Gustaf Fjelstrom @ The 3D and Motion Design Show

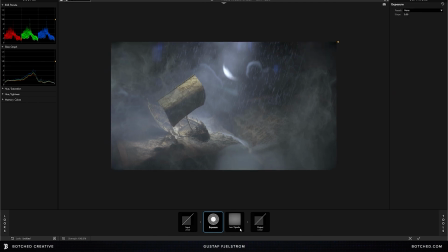And you can combine them and rearrange them and really configure the look that you want, and then save it out as presets, which I do a fair amount of sometimes. More often than not,
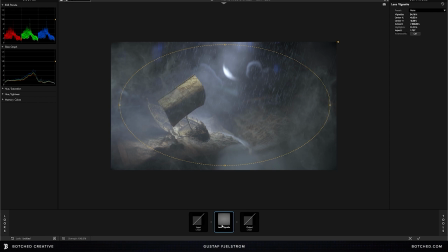I find myself splitting out each tool out to its own adjustment layer so that I can have a finer degree of control in the composite itself. So my first stop was this lens vignette, which just gives us some darkening of the edges away from the center of the screen.
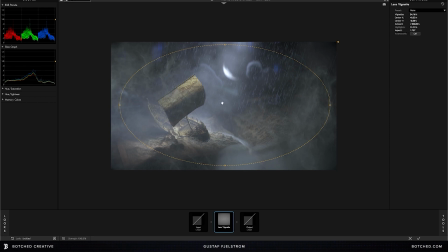And I just really like vignettes in general and how they kind of focus the eye towards the center of the screen.
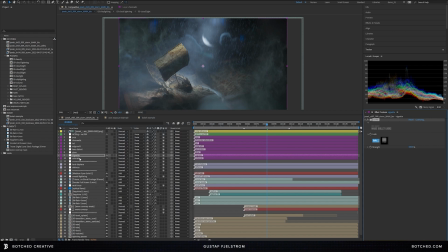And a lot of the effects that I'm using from here on out are more or less to degrade, quote unquote, the image and to impart a more photographic quality. So while my work isn't necessarily photorealistic,
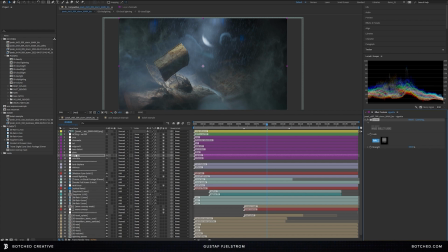I do like to impart a photographic feel to it as if it had been photographed through a lens. So a lot of what I'm doing from this point on is trying to mimic what the lens is doing. And Magic Bullet Looks is a really powerful tool in that respect.
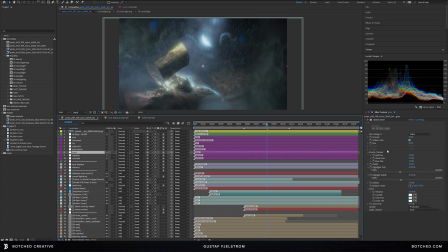So I also have a glow on here, and in this case I'm using the optical glow, which is a really nice glow. But back to more lens artifact recreations.
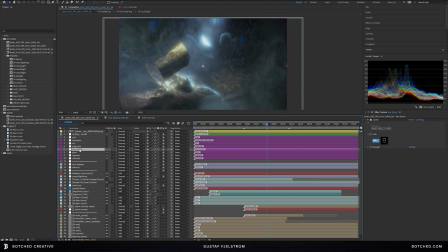So I have a layer of lens distortion on here. So if we pop that open,
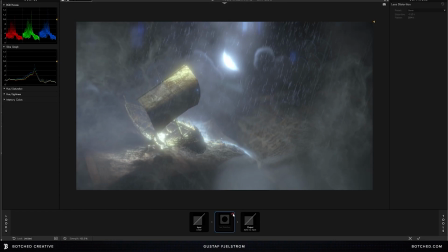this lens distortion just gives you a little bit of barrel distortion around the edges of the frame. And you can make this as extreme as you want, depending on what kind of effect you're after. But in my case, I just wanted something really subtle around the edges of the frame So,
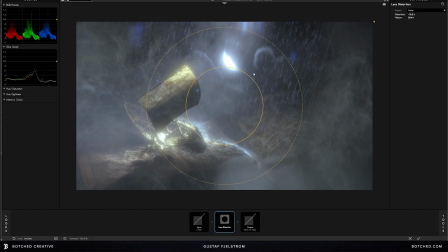and it works especially nice when the camera's moving, because you get these distorted edges in the movement that looks really cool.
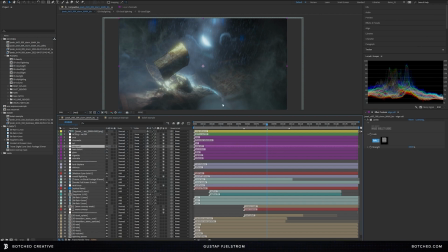I'm also adding in some edge softness, which does exactly like it sounds. It just makes the edges of the frame somewhat soft. And then color-wise, I'm adding a LUT,
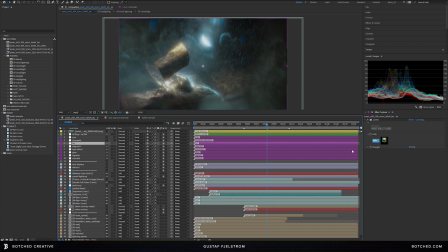and adding the LUT also with Magic Bullet looks, because I found in my experience,
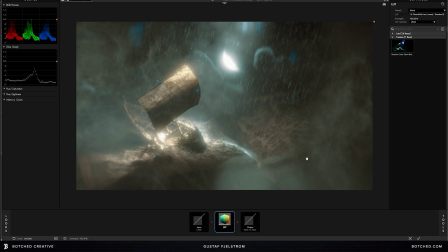browsing LUTs can kind of be painful sometimes, especially if they're spread all over your computer somewhere. And I can't remember where I found this trick, but I highly recommend it,
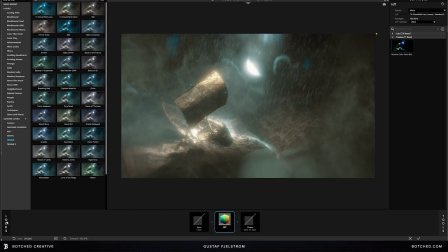is if you spend a little time and then just input your LUTs as their own presets within Magic Bullet Looks, then you can just hover over each of your LUTs and get
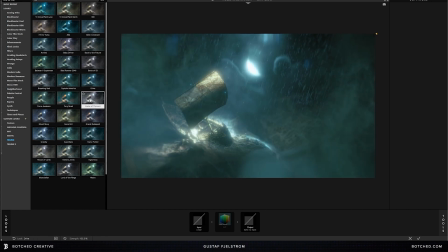instant feedback on which LUTs might be working and which ones might not.
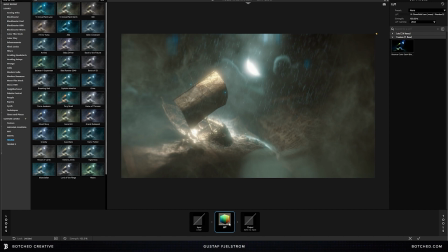So in this case, this is the LUT that I chose.
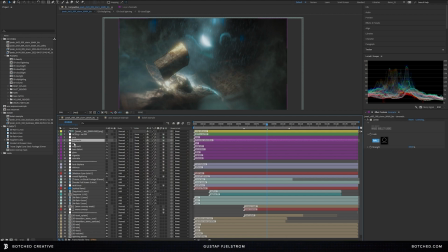And to give you an example of why I have each of these on their own adjustment layer, this LUT in particular, I'm only using at 50% opacity. So if I jump that up to 100, I thought that was a little too extreme. So backing it off to 50 works well.
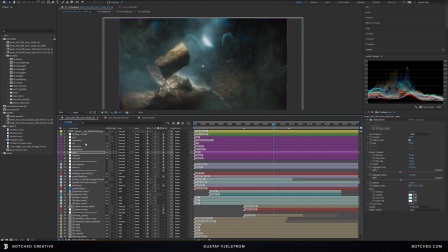You can see how easy it is to just really dial in with some precision all your adjustments. Another favorite tool of mine for recreating some lens anomalies is chromatic aberration.
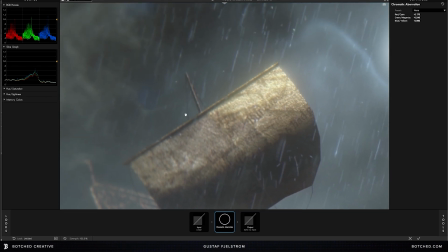And that is what happens when the light passes through a lens and the red, green, and blue channels get misaligned.
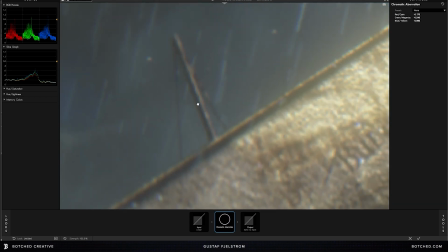So that's exactly what this plugin does. And it's best when used very subtly.
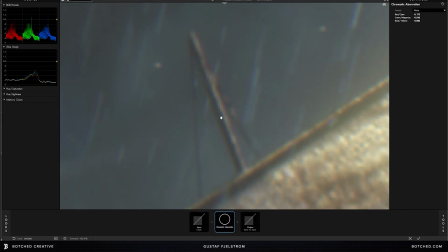So I'm zooming way in here, and let me just toggle that on and off.
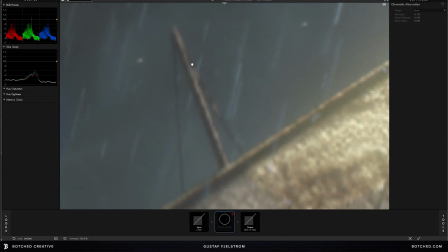So when this comes out of Cinema 4D, all the channels are precisely aligned. So if I were to apply some chromatic aberration to that, it shifts and distorts the blue channel a little bit, and the green channel and the red channel, so that they are misaligned.
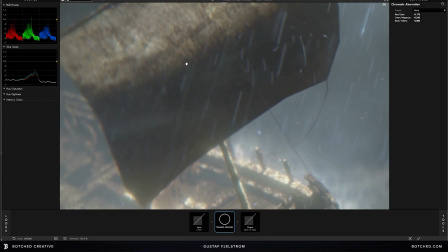And this is happening progressively from the center of the image to the edges.
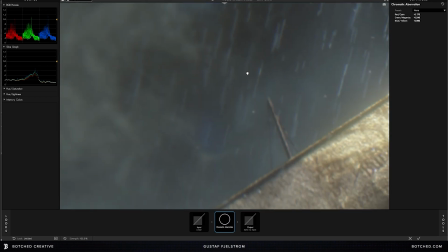So it's a little more extreme at the edges. So subtle is the key here.
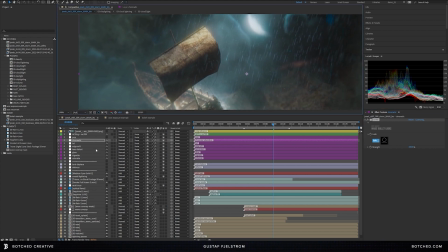And it's a very subtle effect, but it goes a long way. And that speaks to all of these effects in general. Usually more subtle is the way to go. And then all of these subtleties add up, and the sum is definitely greater than the parts.
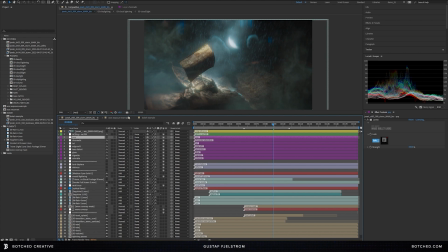And then one of my last steps I usually like to apply after I've done some tweaking to the image is just a layer of pop, just to bring back in some contrast that may have gotten lost in the composite.
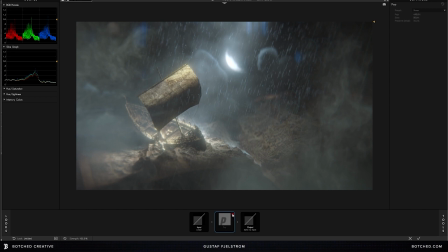So you can see here, if I toggle that on and off, I'm just sharpening up these edges just a little bit and increasing the detail in that as well.
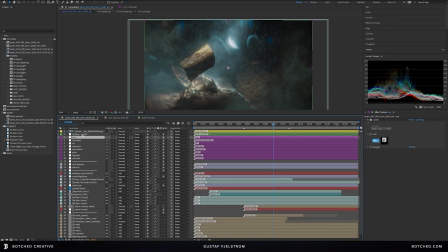And then depending on the needs of the scene, I usually like to add in some filmic effects such as diffusion. And for that, I'm going to just duplicate our pop layer.
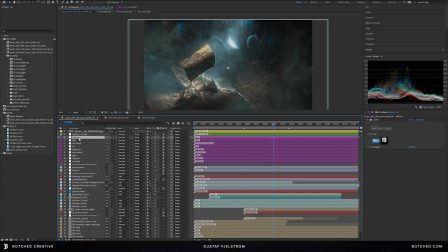I'm going to name that diffusion. And then I'm going to go into my Magic Bullet Looks again.
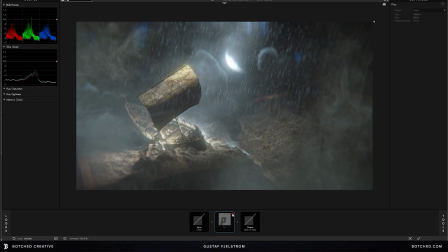And I'm going to delete the pop effect there.
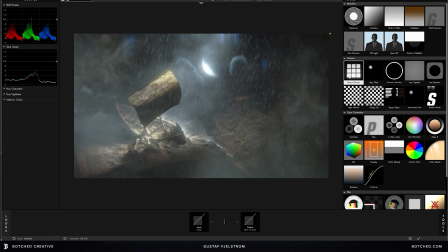And I'm going to add in some diffusion. And I'm actually going to add in one of the new tools in the latest version of Magic Bullet Looks, is this optical diffusion, which wasn't actually out at the time that I created this.
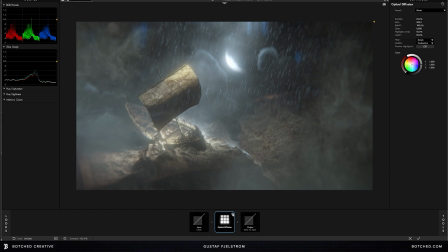And I'm very excited about using this tool. And you can see it just gives us some bloom in the highlights, which is very common in lenses as far as how the light travels around in the lens and then basically diffuses the image,
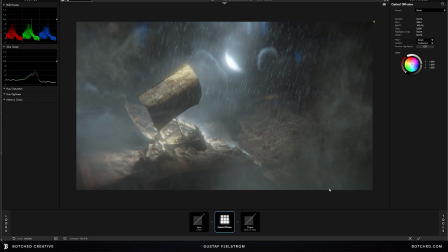hence the optical diffusion. So that's another effect.
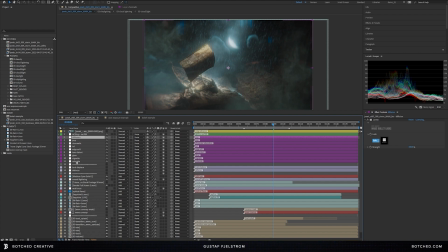So again, a lot of these effects are my attempt at recreating real-life camera lens peculiarities, so vignetting, chromatic aberration, diffusion, distortion,
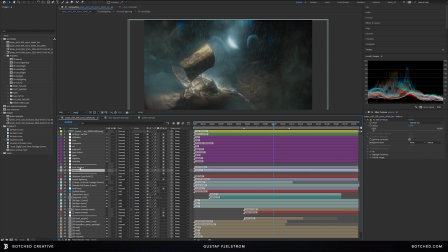and to further that effect, I usually do a couple more steps and actually put these before all of the color grading. So let me just turn that off real quick. And one is actually defocusing the entire image.
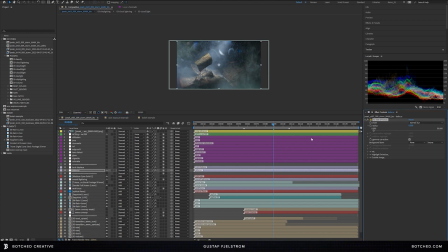And in my case, I'm just using the Frischlift Lens Care, but This could be handled with any of the blurs or the camera lens blur.
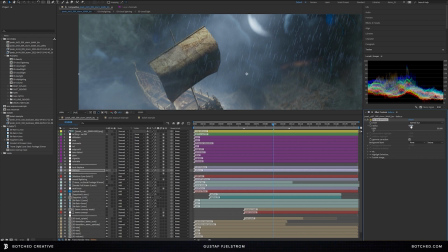And I'm literally just doing a 0.5 pixel blur on the entire image.
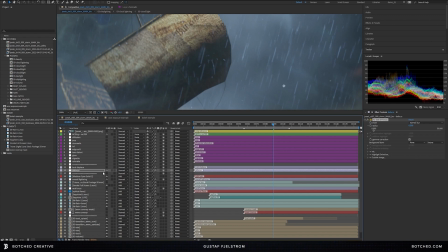And it's very subtle, and I'm just trying to knock down the super sharp edges that come out of CG. And then in tandem with that, I like to use a turbulent displace at really its bare minimum values.
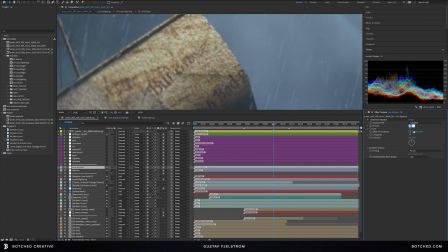So I have this set to 10. I'm going to just crank that up to 20 so we can take a look at that and just crank up the size just a tiny bit just so we can see it on the stream here. But you can see that this turbulent displace is really
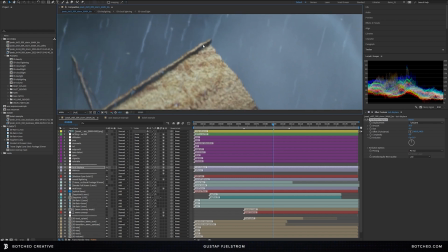junking up my edges, as I call it. This is obviously too big for what I would use, so I usually have it dialed into around 10 or 15 in the amount, and then a size of 2, and then bumping up the complexity too,
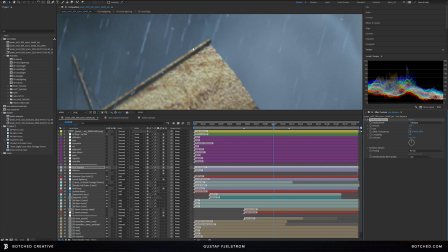so that very subtly I am just junking up these edges.